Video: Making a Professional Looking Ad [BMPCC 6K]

All right, so what we're working on today is another spec ad.
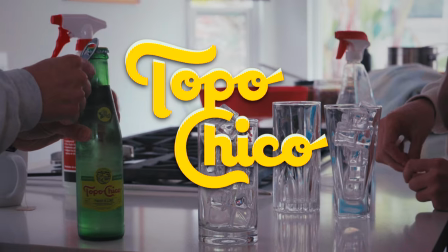[0:07]
This time we're doing one for Topo Chico And what we're trying to do or what our goal is today is to mimic the style of Daniel
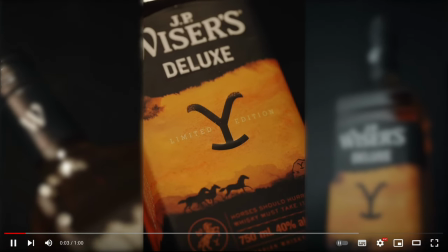[0:16]
Schiffer's videos and what he does with products So we're kind of this is our first time doing this and we're figuring it out as we go And I think so far it looks all right It's not the most beautiful setup.
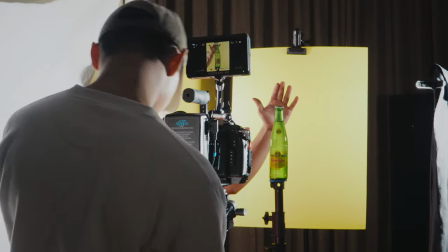[0:29]
It's not the best lighting our DP is currently out of town So we as the AC,
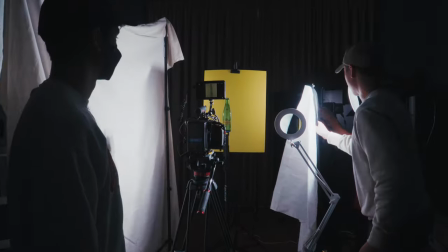[0:36]
the director, and the AD are trying to light this as best as we can.
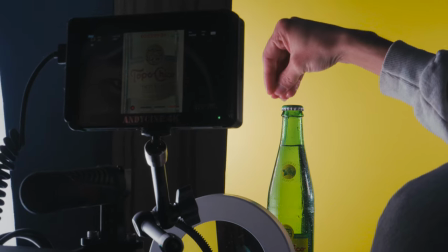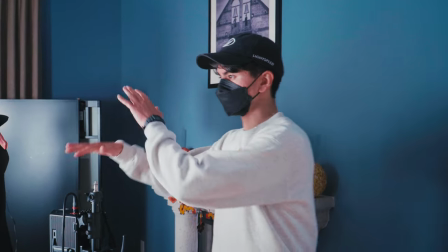[0:47]
So we had the Aputure 300 on here first and trying to bounce it off the sheet,
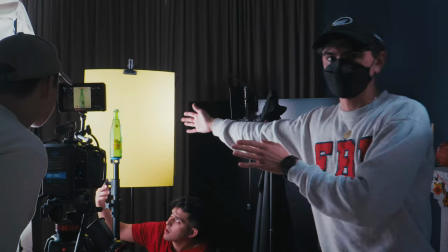[0:53]
but it was cutting too much and hitting the bottle. So we brought it lower and closer that way.
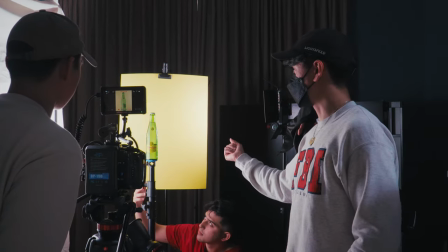[1:00]
We're getting a nice bounce to fill in the shot, but we're not getting any harsh light or reflections on the bottle.
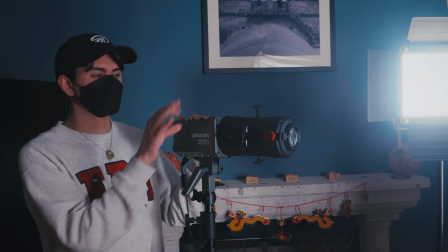[1:07]
We got a 200x with a spotlight attachment to really like give the bottle a good backlight and light up the logo from behind.
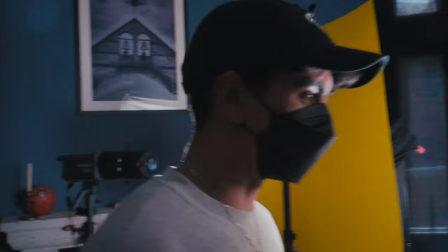[1:17]
So yeah, that is our simple setup. Okay, ready?
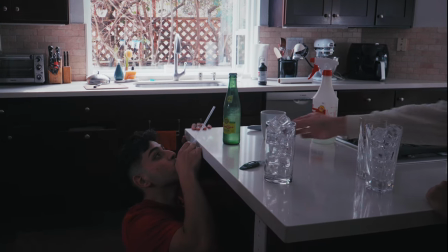[1:23]
Try it. And then from a distance. Watch it go right in Martin's mug. Oh, yikes. There you go.
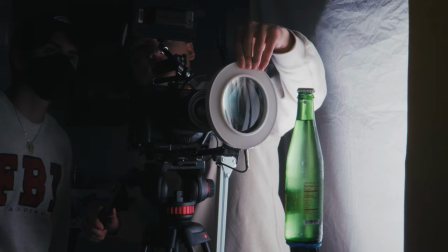[1:30]
Okay, let's shoot it. Action.
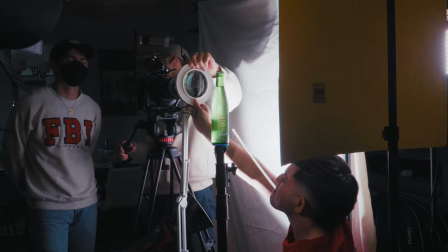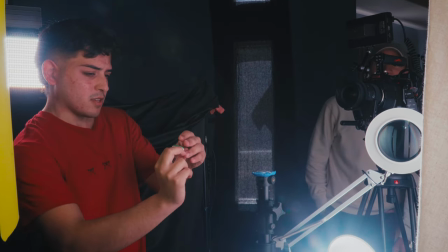[1:39]
It's at 5'6", so we have a little bit of reading. Go ahead.
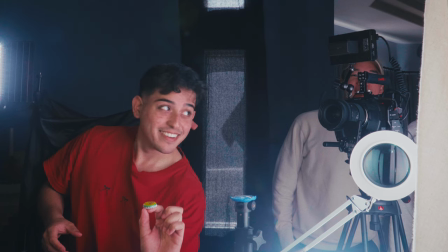[1:46]
This is it. This is the tape. We're flipping the bottle cap into frame to try to, you know, get it to show the logo right as it enters the center of the frame.
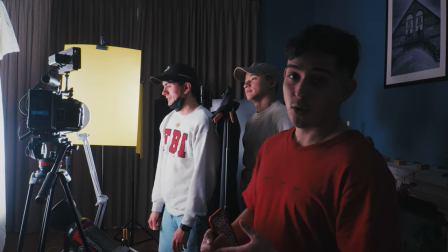[2:00]
Nothing crazy, but very meticulous and annoying. Just keep doing it, honestly, until we get it.
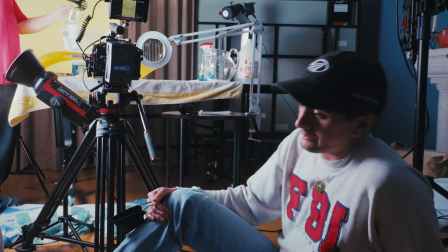[2:08]
The shot we're trying to get right now is more of the detailed shots of the ingredients.
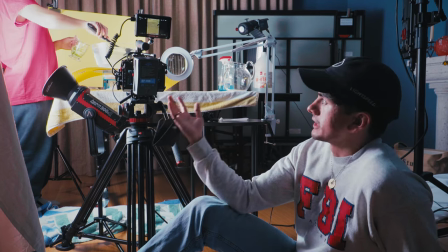[2:14]
Lime is the only ingredient and we're just getting a close-up of the limes being dropped into the water.
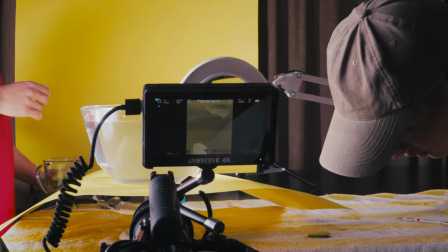[2:19]
You've seen this before, I'm sure.
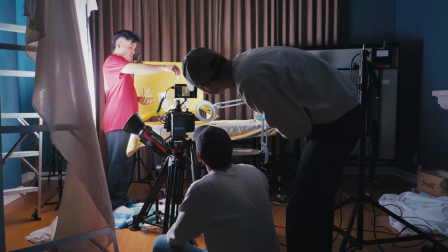[2:21]
We just got the shots of the lime going in, but now we're going to try adding the alka seltzer to make it look like it's carbonation.
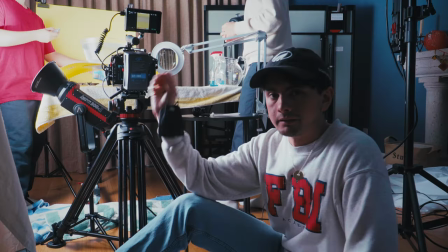[2:30]
And then we're going to drop the limes in there as well.
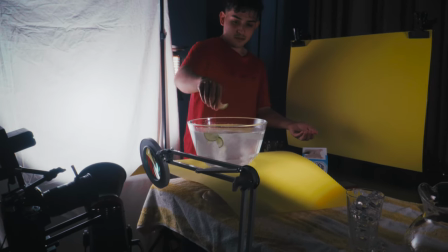[2:36]
Oh, that's a product shot right there, there we go. Alright, so we finished that six hour shoot. We got most of the shots we wanted, you could obviously check out the final video now and see how we did compared to Daniel Schiffer and his stuff.
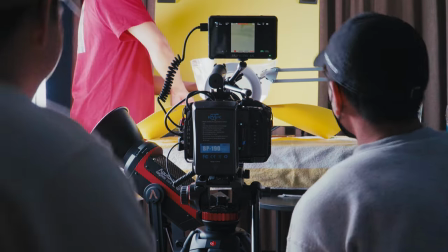[2:59]
Okay, I think it's it, I think we got it.